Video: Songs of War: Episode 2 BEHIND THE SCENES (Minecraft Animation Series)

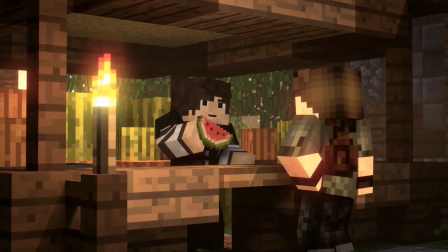(0:10)
The first thing people are going to notice in episode 2 is that we're no longer following Thalius.
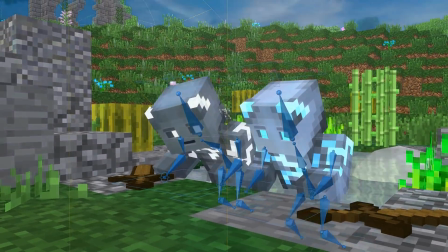(0:16)
We're introduced to not just one new plotline, but actually 3 new plotlines, or arcs as we call them.
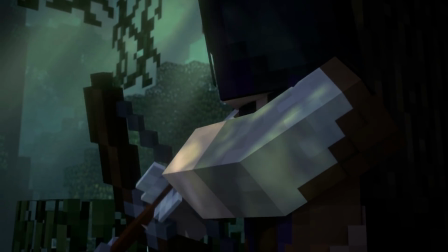(0:22)
These are some of the main story arcs of Season 1,
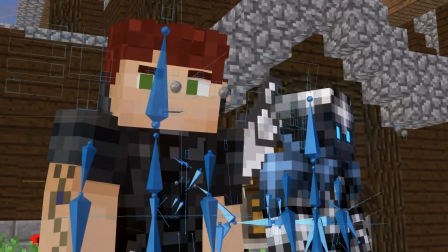(0:24)
and this episode and the next few are what really introduce us to many of the characters and adventures that we'll be seeing for the whole series.
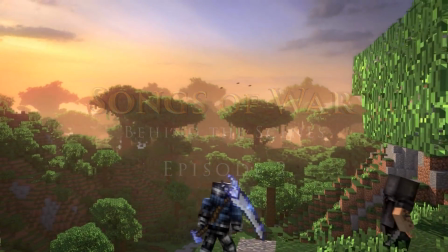(0:36)
David here, director of Songs of War, back with another behind the scenes.
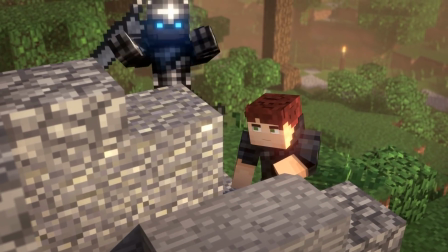(0:39)
In episode 2, we quickly learned that the 2 characters we're following, Jalkar and Grimm, are technically bad guys.
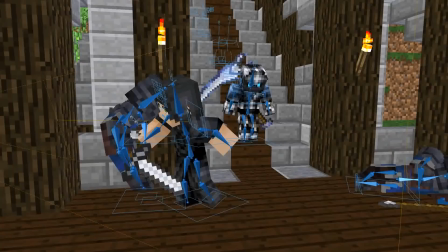(0:45)
They're thieves breaking into the castle to steal the dragon egg.
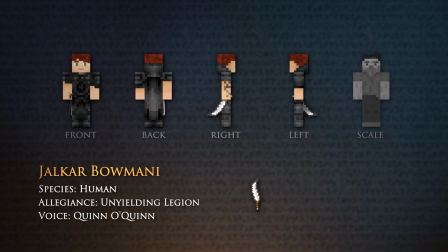(0:53)
The design for Jalkar was made first, and seemed to just work well for a thief/mercenary.
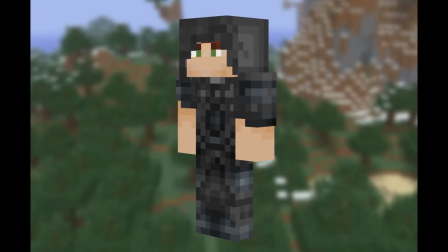(0:59)
We gave him a variation of the skin which included his hood up, which seemed to be something he'd use on missions to avoid people recognizing him as easily.
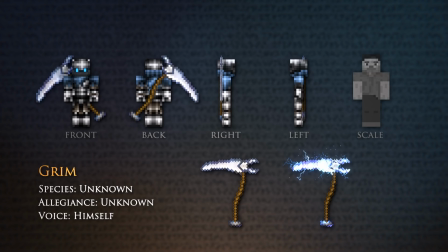(1:09)
Grimm was initially going to be a human, and also in the Unyielding Legion with Jalkar.
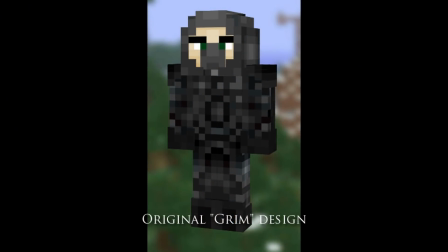(1:13)
They both had matching robes.
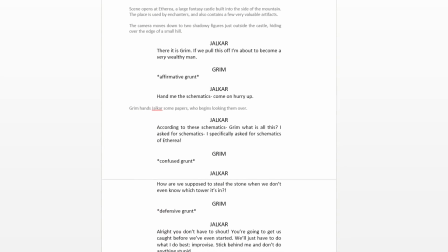(1:18)
But in the script we had all his dialogue marked as grunts.
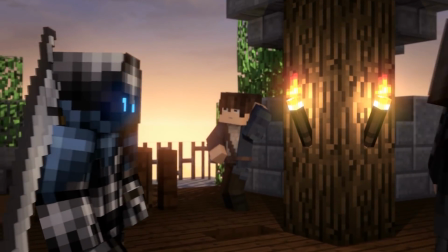(1:22)
It was like happy grunt or satisfied grunt, and it seemed weird for a human to be grunting, so it made more sense to change his species entirely.
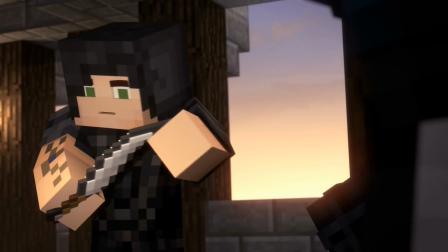(1:30)
We also made him no longer a member of the Unyielding Legion group, which provides a bit more mystery as to why they're working together.
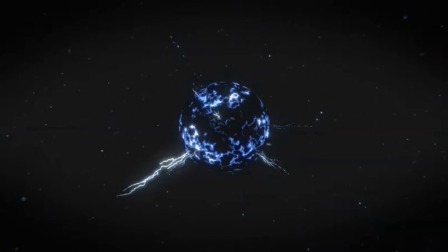(1:41)
Grimm's Scythe enchantment. This is where I designed some lightning bolts as particles to make doing lightning effects much more manageable.
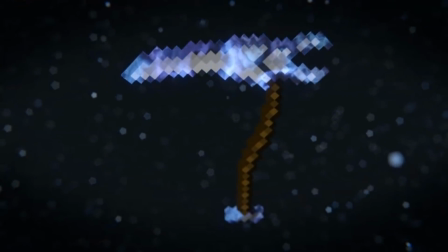(1:48)
Like all enchantments in Songs of War, it has both the idle and the activated state.
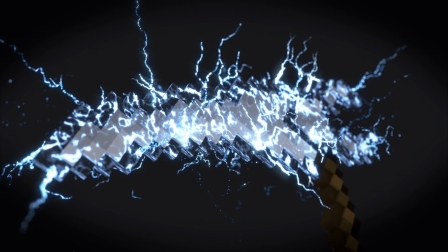(1:53)
And we really wanted to emphasize the actual activation with this one. That way you get this nice kind of whoosh, it kind of turns on.
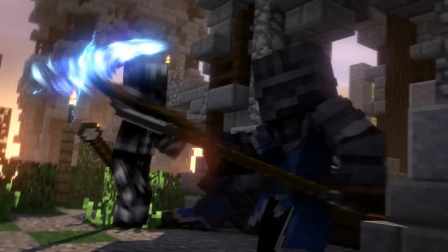(1:59)
Why did I make the sound? You're going to hear the sound.
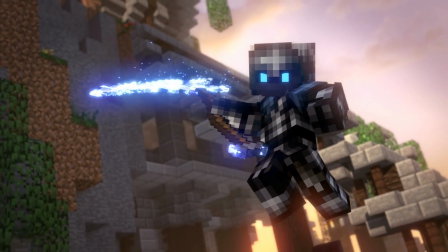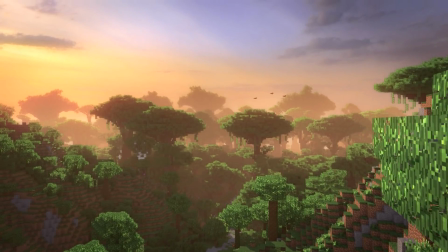(2:07)
To make the world feel bigger, I created set extensions using trees. I tried a ton of different techniques at first to see which would be most efficient.
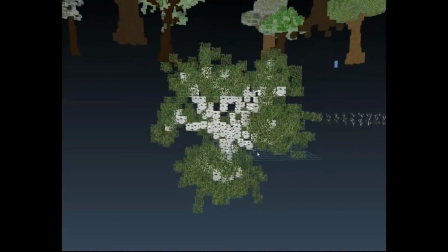(2:15)
I tried a design where I just made single 2D planes, then I upgraded that to be multiple planes as a kind of cross-section of a tree,
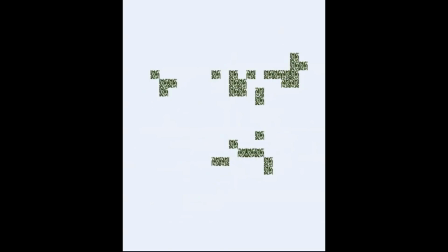(2:23)
which started to look weird when the trees were at different angles and it didn't really capture the light.
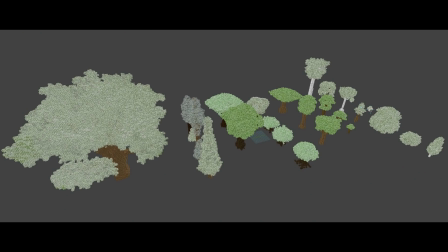(2:27)
I ended up having just a lot of normal trees being emitted as a hair simulation.
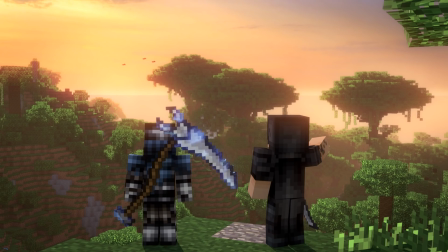(2:31)
Turns out that worked just fine and allowed me to extend the sets, which were already extremely large to begin with.
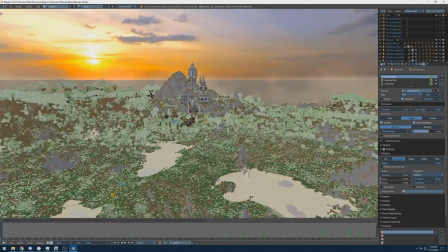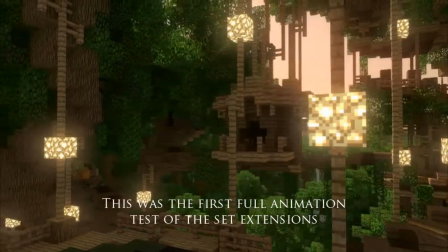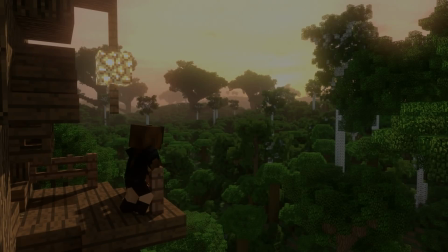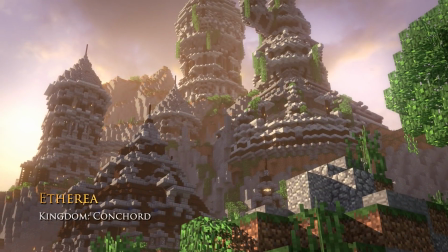(2:55)
Theria is where everything in this scene takes place.
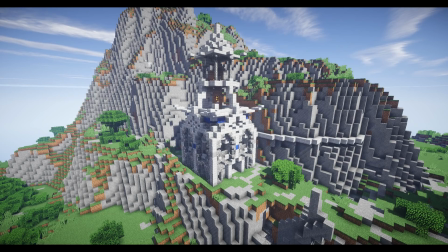(2:57)
I think it was actually one of our earliest large castle builds, but it took quite a few iterations to get there.
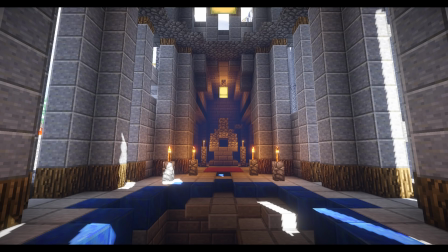(3:04)
Many of the early designs were going for quite a different look.
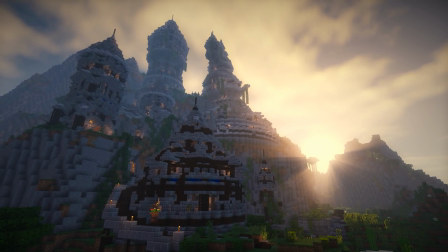(3:08)
The lore behind this town was that it was a place for enchanters to train and practice,
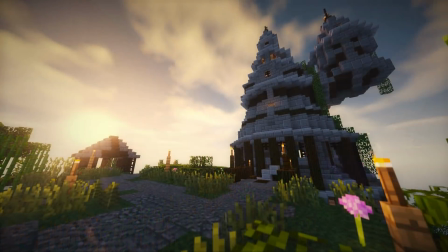(3:13)
and a whole town kind of formed around this profession down below.
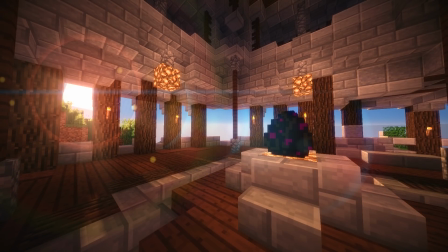(3:17)
I always associated enchanting with Ender technology, since a Minecraft enchanting table is made out of obsidian.
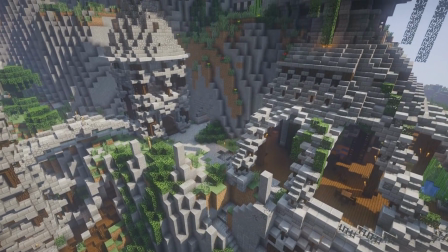(3:23)
If you were to continue a bit further up to the topmost tower, you'd actually have seen an ender crystal. We also needed the shop where the enchanters would sell enchanted weapons.
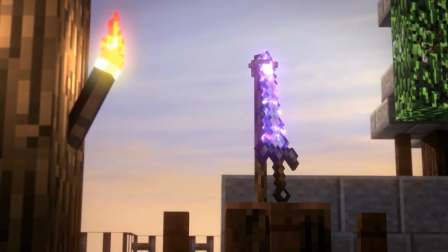(3:32)
It was important for me to make sure they were on display so we could capture some of that lore without having to explain it through exposition and dialogue.
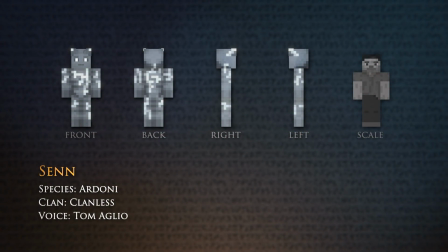(3:44)
In the next scene, we meet Sen and Rhea. I think it was important that we follow characters a bit younger with more room to grow.
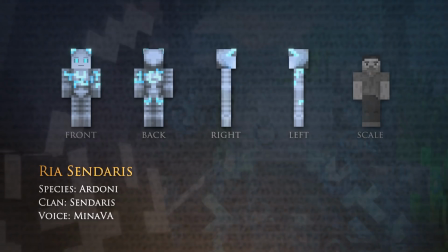(3:51)
Thalius is certainly interesting, but he's kind of seen it all, where Sen and Rhea are still eager to get out and explore,
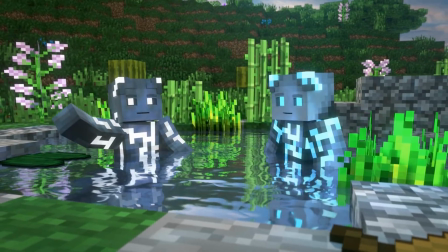(3:58)
which I think then allows the viewer to kind of follow the characters who are learning about the universe,
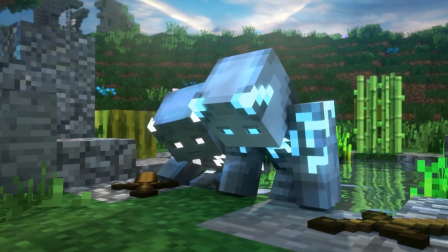(4:04)
and you get to share their experiences and learn alongside them.
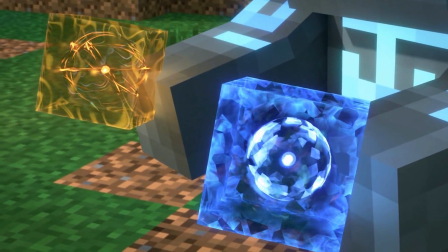(4:07)
That way, when they're surprised about some new thing they've never seen before,
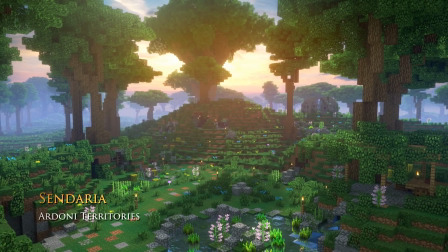(4:11)
you're also seeing that for the first time. This section of the story takes place in Doria, one of the 5 Ardoni territories,
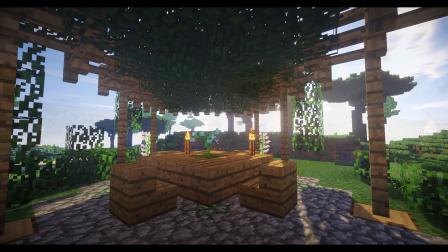(4:18)
and is where, you guessed it, the Sandaris clan lives. Makes it easy to remember.
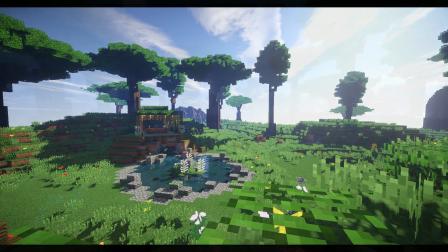(4:22)
We wanted to differentiate Ardoni from humans in many ways. They live much more in harmony with their environments.
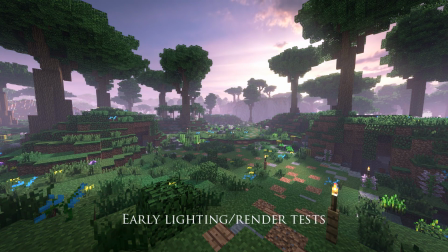(4:28)
You don't see them building buildings and structures. Instead, they just kind of find something natural like trees, hills, caves.
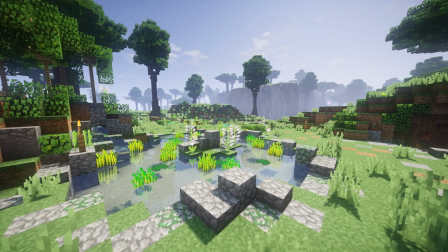(4:35)
They just kind of live in them. For Sandaria, we went with a really strong focus on water elements, such as the rivers nearby and the ponds.
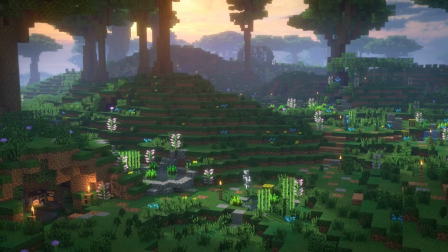(4:44)
This helped emphasize the Sandaris blue color, as well as adding diamonds as the primary ore.
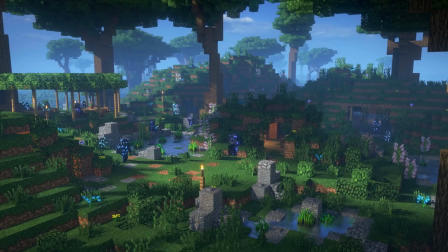(4:50)
I wrote a large section for these behind the scenes about the Ardoni culture, but honestly,
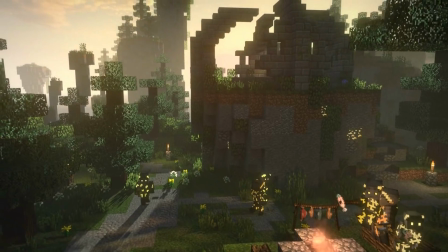(4:55)
it's a really deep and complex subject, and I'm not quite sure how interested everyone is in with the deeper lore of the series.
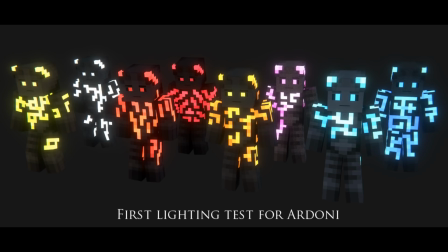(5:02)
I think I might save that for a more specific video later, or if you want to just catch me in some kind of Q&A,
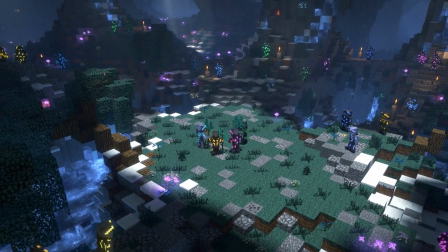(5:07)
or there's definitely going to be more content than just these behind the scenes. I would like to briefly mention the ears on the Ardoni,
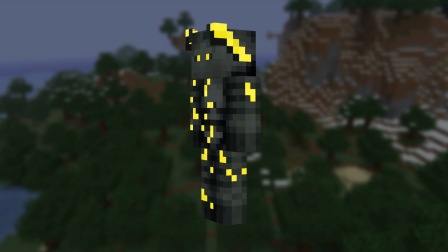(5:14)
which represent their age. As they get older, you'll notice their ears continue to get a little bit longer, if you compare like Thalius's ears to Sen's or someone.
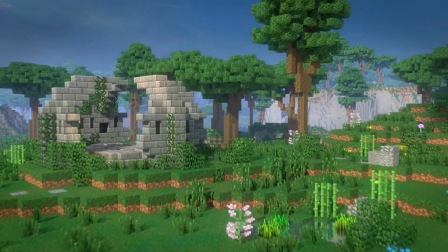(5:22)
Also, the small part of Sendaria we saw this episode, it's technically just a single family, a Sivian's family.
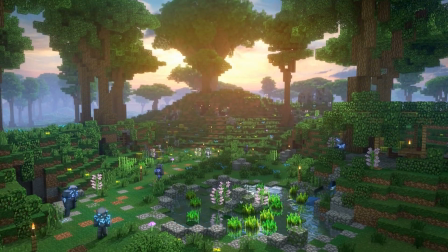(5:29)
All the Ardoni Sen walked past on his way back to his room, those were Rhea's brothers.
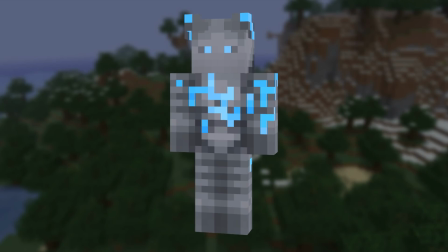(5:34)
And you can see that Rhea and her brothers share very similar markings to a Sivian, the father.
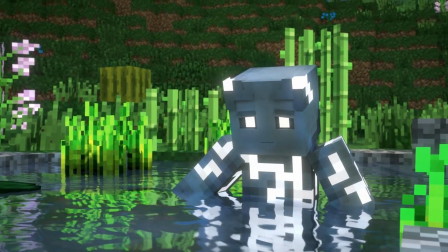(5:39)
I had to deal with a bit of water awkwardness this episode. Water is always difficult in 3D.
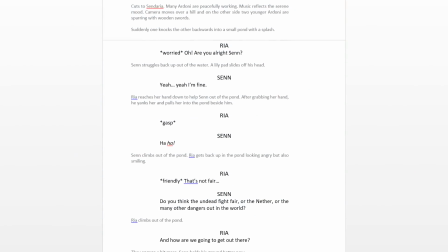(5:45)
In the script, Sen is thrown into a pond while they're fighting, but when you go to do it in 3D, the character will simply just pass through the surface of the water without disturbing the water.
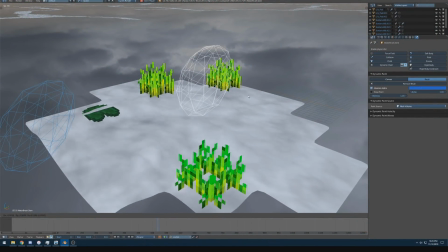(5:54)
I used a simulation effect to get a real basic wave animation to kind of ripple away,
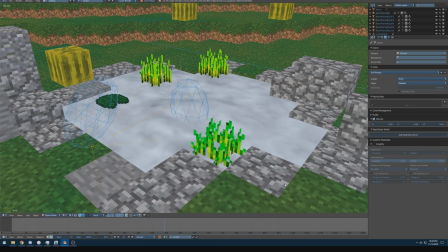(5:59)
which is nice because it bounces off the side of the pool and gets nice reflections. I then added some bubble particles over top.
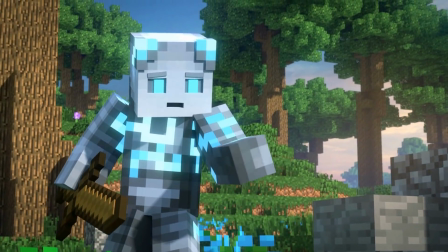(6:06)
Really though, what it was that carried that was just having sound design. When I put the sounds in there, everything really came together.
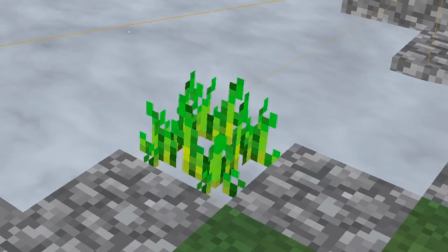(6:11)
On top of all that, the lily pads and the floating wheat weren't reacting,
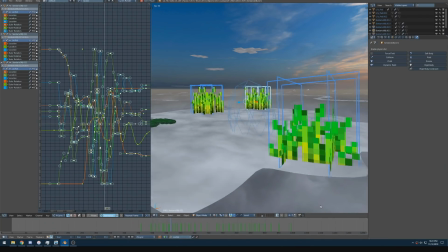(6:16)
so I had to actually hand animate those to kind of move over the waves as they simulated.
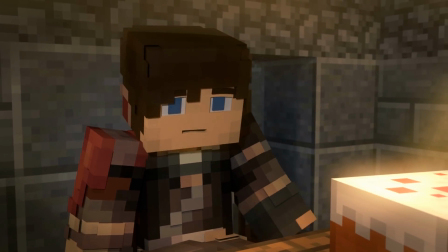(6:22)
We also meet Luke in this episode, but unfortunately we only get a small scene with him.
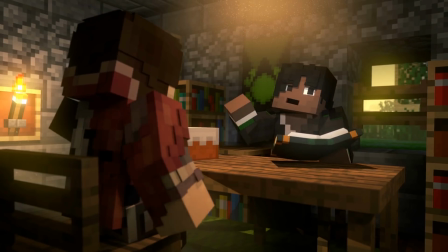(6:26)
To contrast the primary Ardoni story arc, we wanted to tell a story following more of just a down-to-earth human.
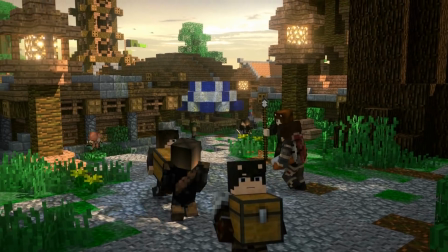(6:33)
Unlike Sen and Rhea, he has a very different story and personality. He's not out to adventure or save the world.
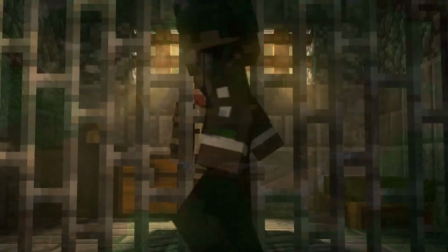(6:40)
He kind of involves himself in petty crime and thievery, but that makes him a bit more unique.
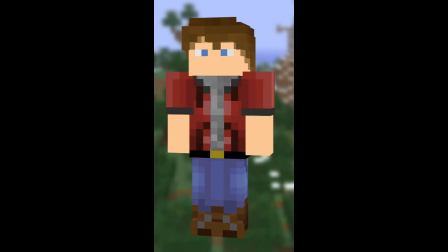(6:45)
Designs early on were pretty barf-worthy.
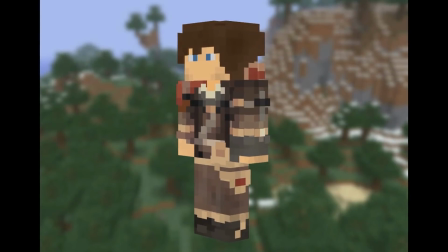(6:49)
Then Nerf took the Lucan design and redid it completely, and like most things we redo for Songs of War, ended up much better.
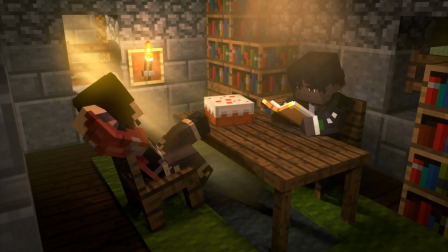(6:56)
This was a scene where I really wanted a certain look for the room that Lucan and Marcus are talking in,
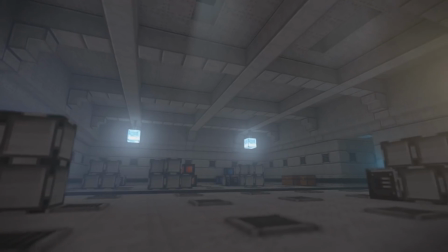(7:02)
where some warm light from outside would be shining through the window. I knew volumetric lighting had been too render intensive in the past,
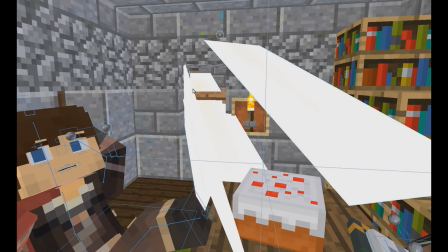(7:09)
so I ended up faking it by designing 2D planes with simulated light rays, but it wasn't really enough when I had just shafts of light alone. I wanted the light to illuminate small pieces of dust suspended in the air.
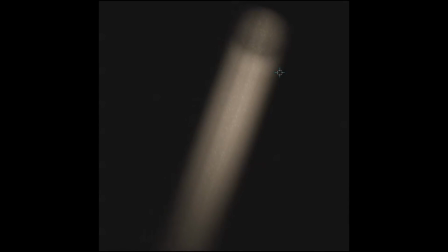(7:23)
Having this little effect really helped give the indoor scenes just a bit of movement when everything else is really still.
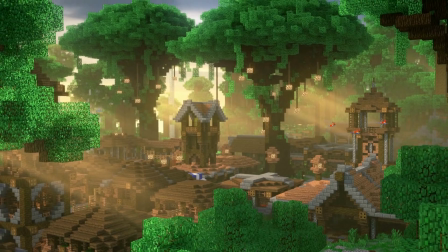(7:28)
This was something that ended up being the light rays ended up being so efficient that it would eventually be used a lot throughout the series and improved upon.
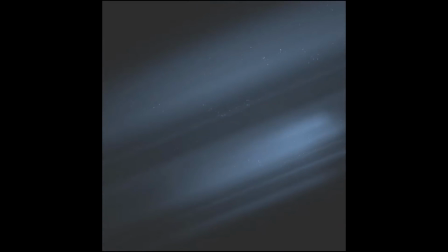(7:36)
For example, when I finally returned to work on episode 1, I updated the light rays at Mount Velgrin to include tiny bits of ice particles instead of just dust,
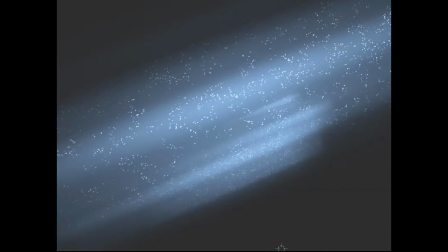(7:45)
and the ice kind of had this twinkly look, as if like the light was kind of reflecting off the ice.
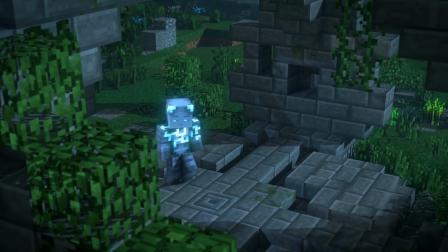(7:53)
It might be a good point to mention just a little bit about the songs and shrines.
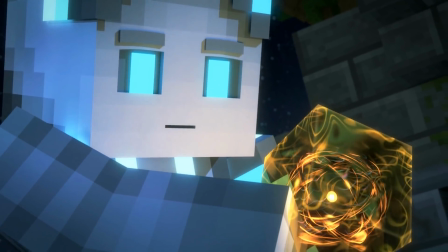(7:57)
These songs are these objects they're given.
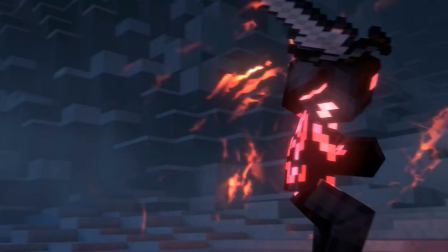(8:00)
They harness these powers from those objects, and they're able to, do the powers that you saw like in episode 1 in the battle.
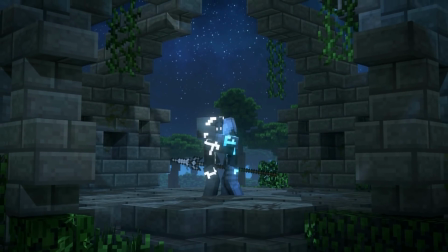(8:07)
These shrines are related to the songs and how they harness them,
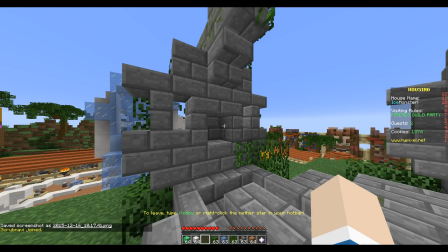(8:11)
and this was a design that we built ages and ages ago, before we even started the Songs of War World server.